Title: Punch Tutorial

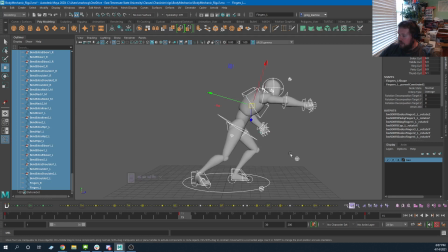249s
And I'm actually going to go ahead and say this punch pose is intentionally weak. Because that's what I see more than anything is people who, like, they need a punch pose.
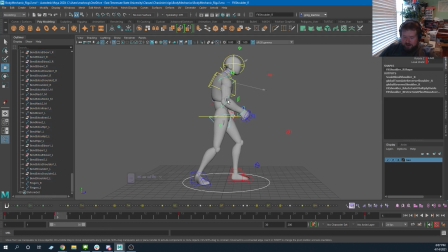259s
They pretty much take their idle pose and they do something to the equivalent of this, right? And you'll see why this is not a very strong punch, right? Like, that just doesn't feel like it hurts. And that doesn't feel like it has any energy behind it, right?
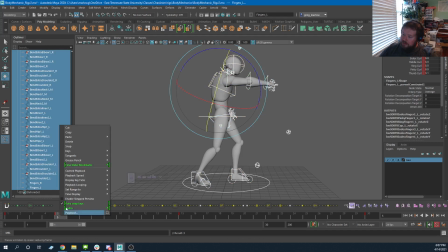279s
One of the things that makes this animation, or will make this animation feel like it has energy behind it, is really pushing the character forward.
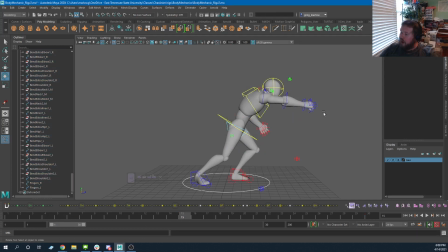287s
And so I push this character forward, and this feels like I've done a lot, but recognize, like, we really want to stretch this character. Something I will sometimes do is I will create an object for the character to punch,
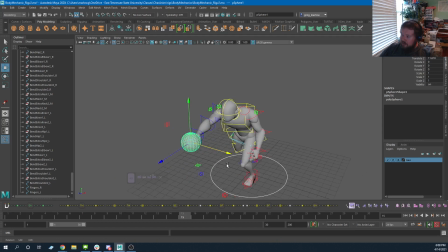301s
and I'll get my pose, and I'll say, this is the thing my character is punching, and then I'll put it just out of his reach. Right? And I will try to push this pose to see how far I can get this character to reach forward before I start to break it. And I may not be able to make it,
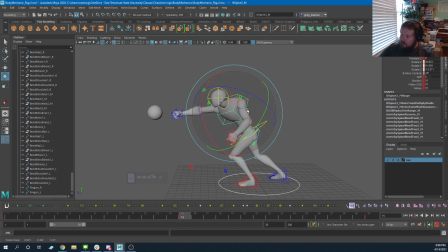319s
but just by twisting his body and like reaching for it, right, that's getting me closer. Maybe I would also use the clavicle, push that a little bit more. If I have some options to stretch this arm, maybe I would even consider doing that.
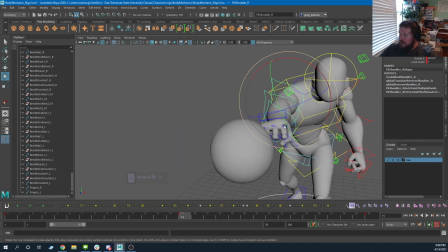334s
And the point is that this is a very important pose. Right?
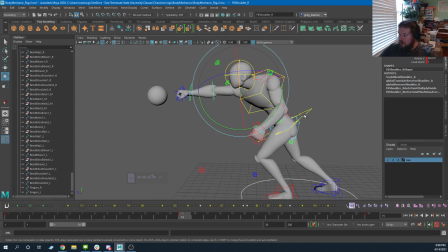339s
This is a very key moment to that. And of course I can push my character forward. Eventually he's going to start feeling off balance. So to maybe fix that a little bit, I could counterbalance with this arm.
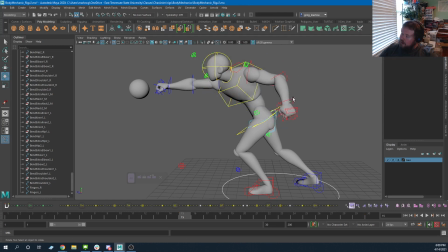353s
This also makes a nicer silhouette and pose, right? Maybe something like this.
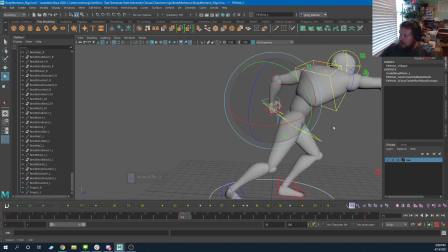359s
Right? And so that's a much stronger punch pose. Right?
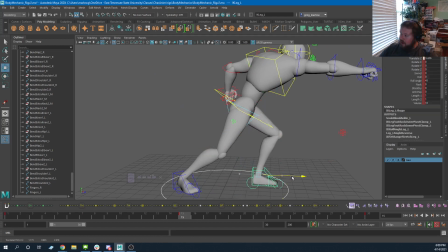362s
I could even go so far as to maybe scoot this foot forward and make a step forward as part of the punch, and that gives me plenty of more room to continue to push my character forward even more,
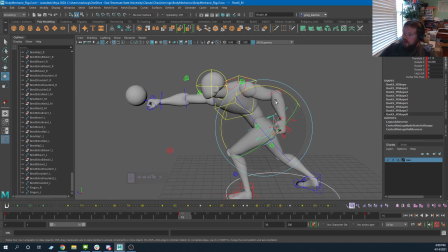375s
and maybe even rotate them forward even more. So if I can get to that point where I'm pretty much hitting the ball, of course it's a little lower.
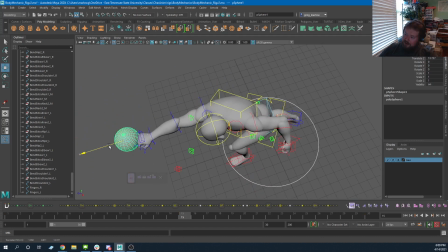384s
All right, let's go ahead and say that's it. Here, I'll cheat a little bit. There we go, he's punching the ball.
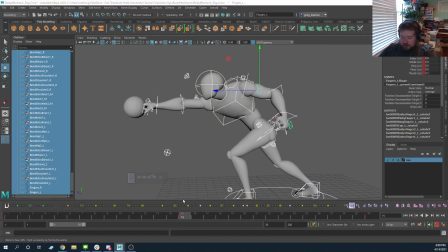390s
So now this animation is going from here to here.
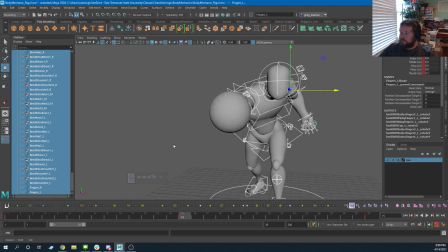395s
And these are my two contact poses. And the thing that my two main key poses.
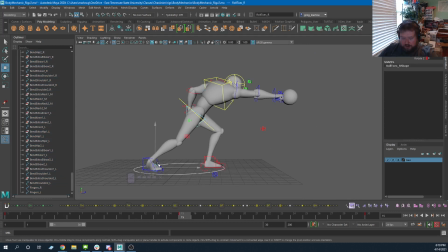404s
And the thing I think we also need to roll his foot up there, just for cleanliness sake. Now the thing that you need to recognize in this is that still feels weak. And the reason for that is because the fist is leading, right?
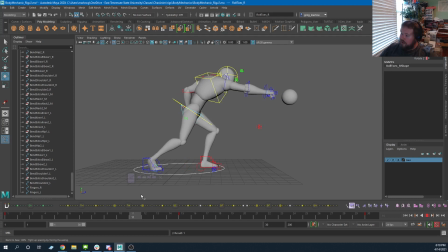420s
And like we saw in the baseball player, a lot of what makes this feel energetic is to have the mass of the character be what is driving all that energy, and it just travels down through the fist, right? So what I'm going to do is I'm going to get relatively close to this, right?
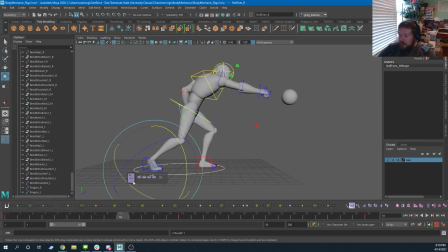439s
And maybe here, select everything,
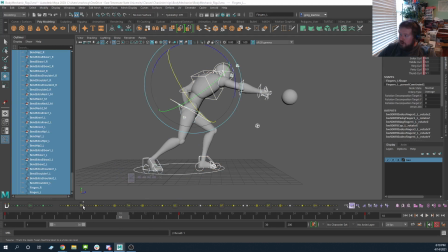442s
and I'm going to use this tweening machine to sort of favor this pose, right?
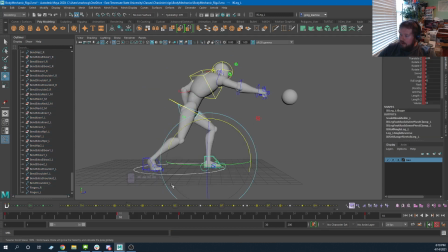450s
I'll go ahead and make this pose here to where the foot contacts already, right? And so like my body is going to get there early, but I want the rest of my upper torso, whatever it is that's getting my arm there, I want that to take a little while longer,
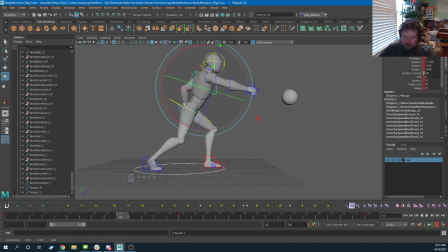468s
right? Maybe I'll do something like this, and maybe even try transforming it a little bit instead of just rotating it, something like this. And like this is important, like the spacing as we get to right here as we get to the impact needs to be pretty big.
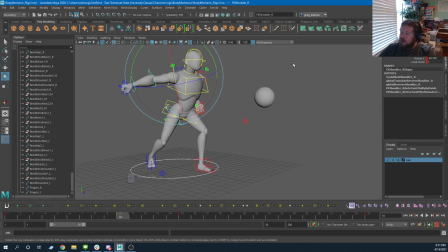488s
Okay, so I will, maybe for this pose, I will really do something like this, this, and this. Broke the elbow.
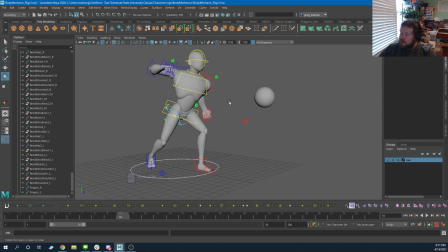503s
Let's try this a little bit better. Maybe something a little bit more like this, and I can maybe throw this arm forward. And what I'm really trying to do now is I'm trying to make the spacing in between
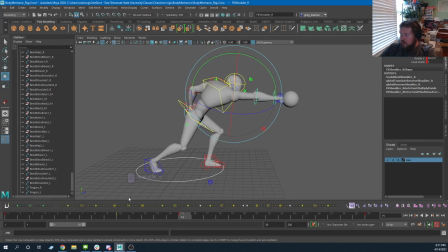521s
this pose and this pose really big, right? Trying to keep the fist as far back away from this as I can. Right? Keep in mind, this is an anticipation, right? Even though we're moving forward, this is an anticipation to this punch.
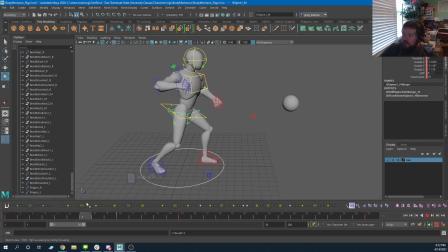539s
So once I have that, like it's going to feel a little bit more powerful on that punch. See what I'm saying there? I get this impact. Now let's play with the timing just a little bit.
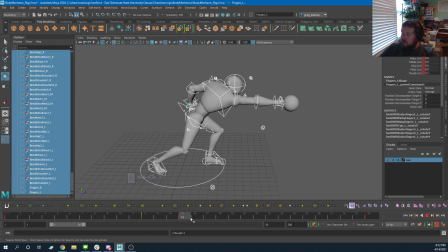551s
Maybe make this even like faster. So what I'm really trying to do is, in the same way we have a bouncing ball,
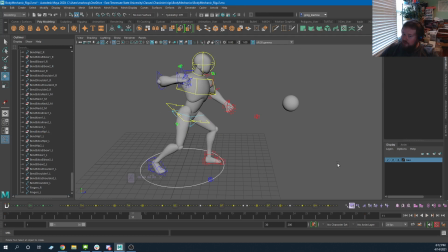559s
we want that spacing right before the ball hits the floor to be the biggest distance it travels. If I grab this character's, let's grab this. This is a good example. If I grab this character's control here and I go to my visualize, create editable motion trail,
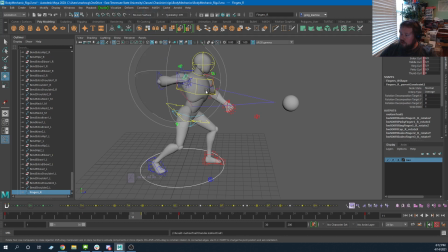577s
I get this motion trail on the character's fist.
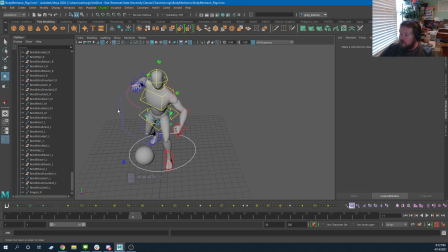580s
But what I want to see more than anything is I want to see on that motion trail, I want to see the frame crosses, right?
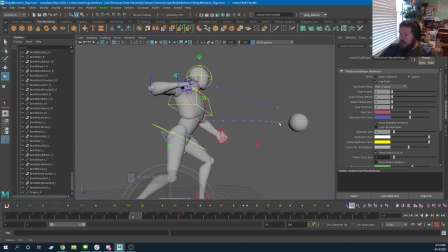589s
So I can see where every frame is. And you see what I'm trying to do is make this space right before the impact this frame right here, a big space, right? And so I can play with this pose.
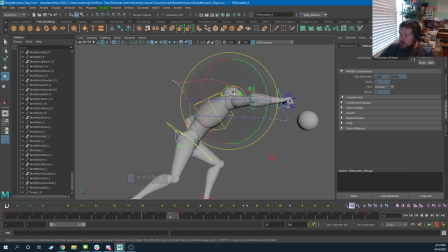605s
I can continue to play with this pose to where we end up with something like that. I'm also, like, because it's a little bit more efficient, I want my arm to, as much as I can,
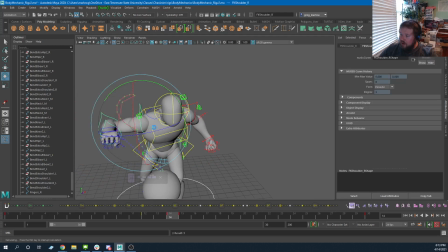618s
to be going kind of in a straight line, right? Or my fist to be, relatively in a straight line. So maybe something like that. And so now we get this big spacing right before the impact, and we're kind of easing into that.
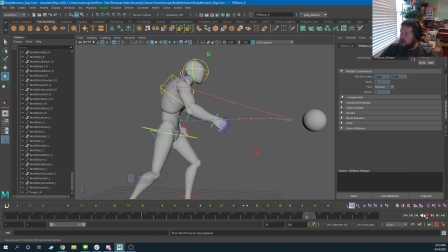634s
And so now you'll see that that punch has much more force to it, right? Now there are obviously a lot that I've left out of this, like the character's foot is just sliding forward there.
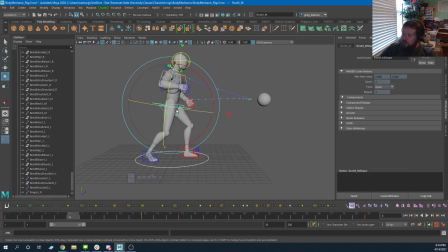647s
I need to make that make sense, like make a pose in here somewhere where the character is sort of taking that step. Like we have to take all of the physics of this into consideration. And I think even more importantly, as the character slides back here, we need to make sure that that foot feels like it's pushing the character back.
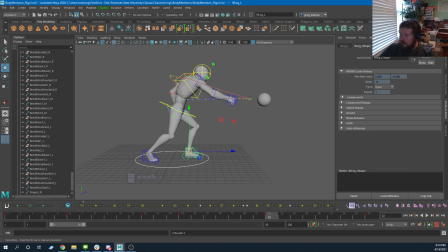667s
So maybe I will do something like that on that foot, and so that foot stays in place as the character moves back. So this is a very rough, still has a lot of work to go, but you can see that that has a lot more impact to it now
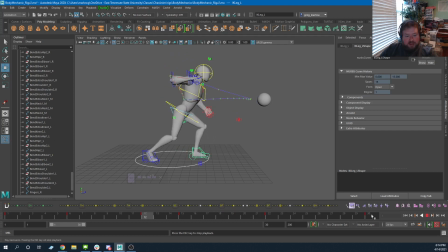684s
than it did before. So hopefully this is making sense, and this gives you something to work with
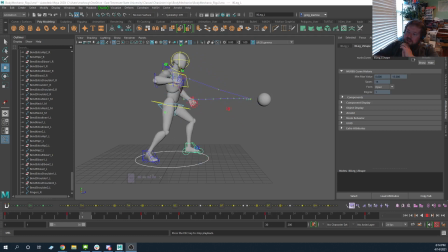693s
moving forward, and if you decide you want to do some form of attack animation. All right, let me know if you have any questions, and I'll talk to y'all soon. Bye-bye.